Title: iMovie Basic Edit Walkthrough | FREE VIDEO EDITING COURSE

If you did want to adjust to either remove some of the background noise, that is an option as well. If you click here and then go over to this option here, which is noise reduction and equalizer, you can hit this button here that will reduce some of the background noise. So let's say, for example, you're outside and maybe it's a busy street, there's cars going by, or you're somewhere that like an air conditioner or fan is running. This can help you a little bit to adjust that. I don't do a ton of audio editing other than raising levels in iMovie, just because I think if you are getting into the advanced side of editing for color and audio, then you might want to look into a more robust tool such as Premiere Pro, Final Cut, one of those paid options, or DaVinci Resolve, which is also free.
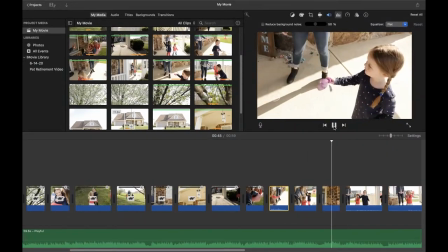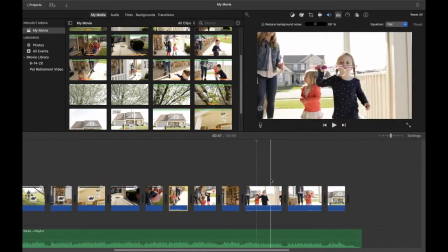(37:55)
Okay, so again here, these both, the audio needs to come up.
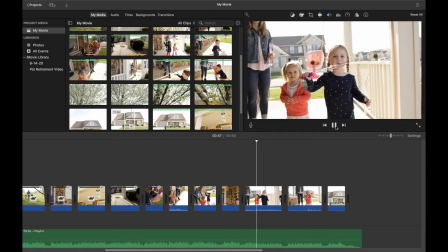(38:03)
Let's see what these sound like now.
Oh, yes, you can always start
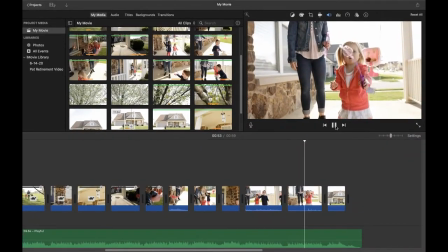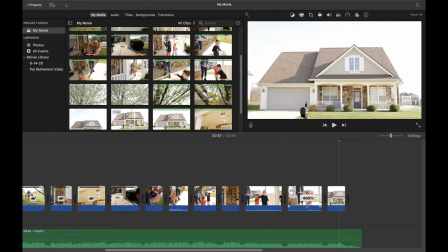(38:15) next.
Okay, so I think that's cute. I like how, I guess those are up about as high as they'll go.
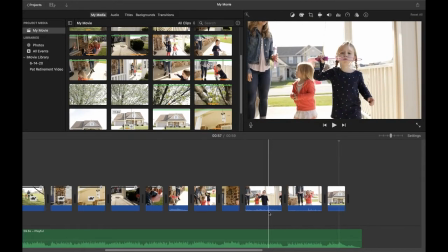(38:21)
So again, you're a little more limited here in iMovie as far as audio goes. I think it sounds pretty good.
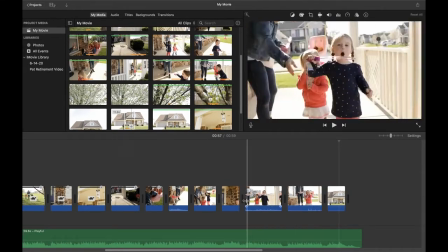(38:26)
I love how it cuts down here and you can hear her little laugh. You can obviously hear mom telling little sister she'll get a turn.
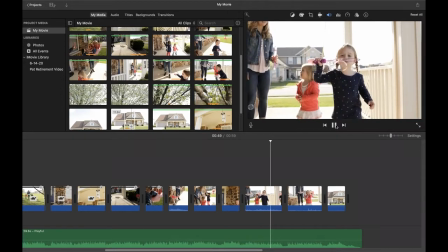(38:36) Oh, yes, you can always start next.
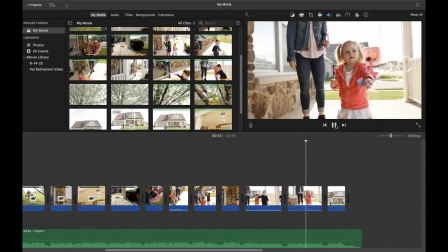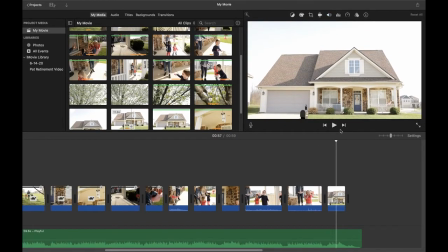(38:44)
Okay. So the other thing I wanted to do is show you transitions.
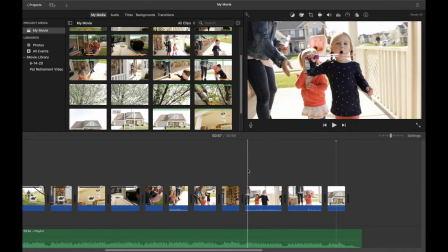(38:48)
And if you have seen films before, sometimes you'll see where like between the clips it dips to black.
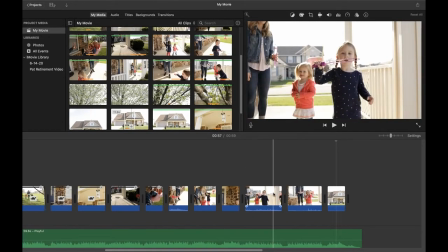(38:54)
Other times they will do what's called a crossfade, where it fades from one clip to the other.
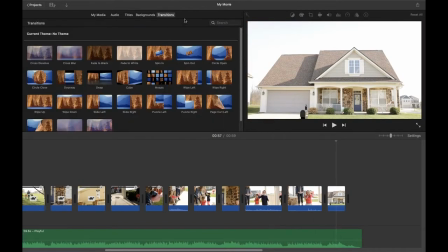(39:00)
And that's what we're going to throw in now and see what it looks like. You do have a lot of options here in iMovie. Personally, I think that these can be really overdone. So I don't utilize them between clips unless I feel like a moment calls for it.
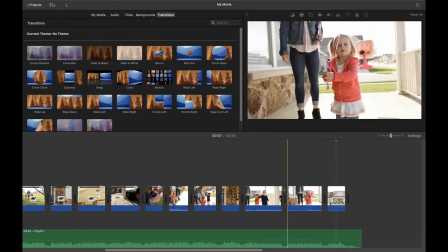(39:14)
So we're going to do cross dissolve, mainly because this moment took a long time.
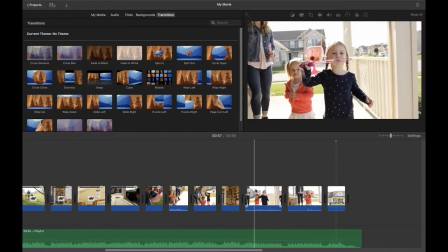(39:19)
It took time for the little girl to blow the bubbles and then her little sister to blow the bubbles.
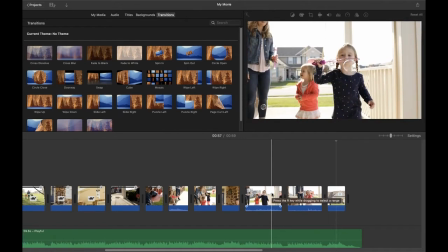(39:24)
And I just didn't want this to be one giant clip. I could also throw in some B-roll in the middle here.
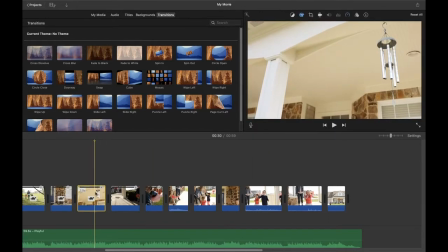(39:30)
So if, for example, I wanted to take the shot of the wind chime and put it between the two, I could do that.
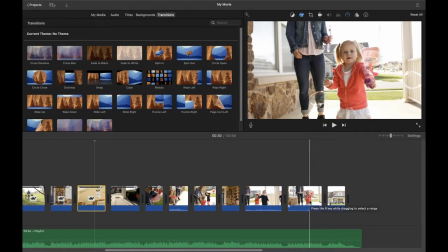(39:36)
So there's a lot of ways to break this up. You could even do what's called a jump cut, where you just jump from her to her. So if you want to do that, you can. I'm not huge on jump cuts unless they serve a purpose. I love to add in like a cross dissolve or something to kind of show that the moment has transitioned.
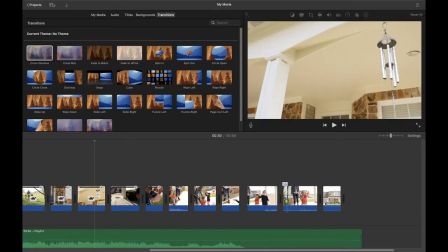(39:54)
So let's go here and we will put this right in between these two.
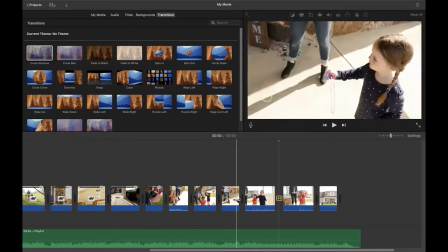(39:58)
You just kind of drop it right on the little line that was there, this little line that was there previously, and you'll see now it fades from one to the other.
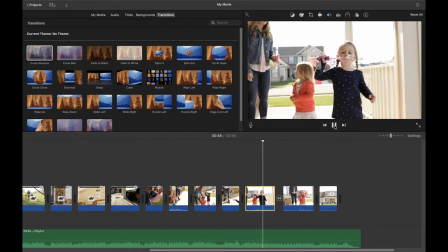(40:06) So Yes, you can run the screen.
there you go. Okay, so it looks nice. It's, one of those you can either do it or not do it.
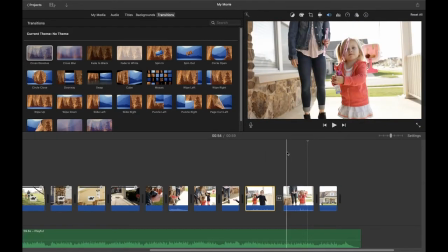(40:18)
It really is kind of based on your personal preference, but we'll leave it in for now just to show you that there's options.
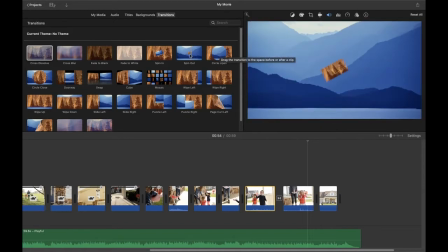(40:22)
There are all kinds of crazy ones here that they have. You could make your screen flip. And, these can be used for certain things. I think there's everyone's creative process is different.
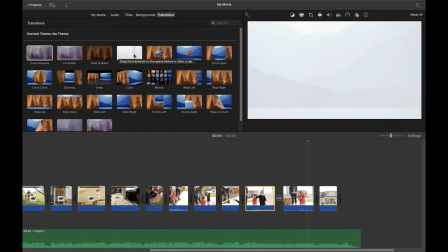(40:34)
Everyone wants their films to look different. So if any of these speak to you and you want to throw them in, feel free.
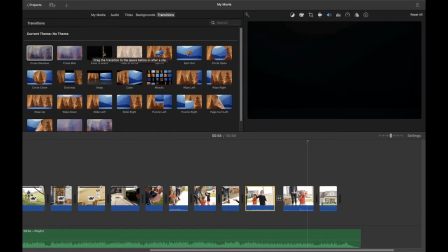(40:39)
But again, I think with most things in filmmaking and in creating videos for your families, it's going to just be simple is best. And then here at the end, we have another shot that I think I wanted to add.
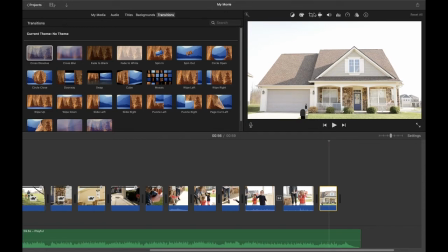(40:53)
I'm actually going to slow this down and see what it looks like here. So speed.
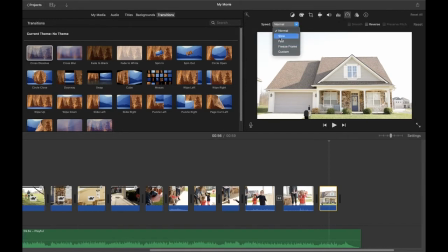(40:59)
Yep. And then we'll just go to slow and see what that looks like.
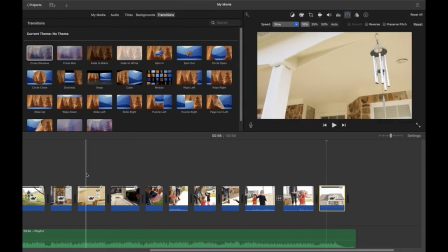(41:04)
So again, these we customized, we did 50%.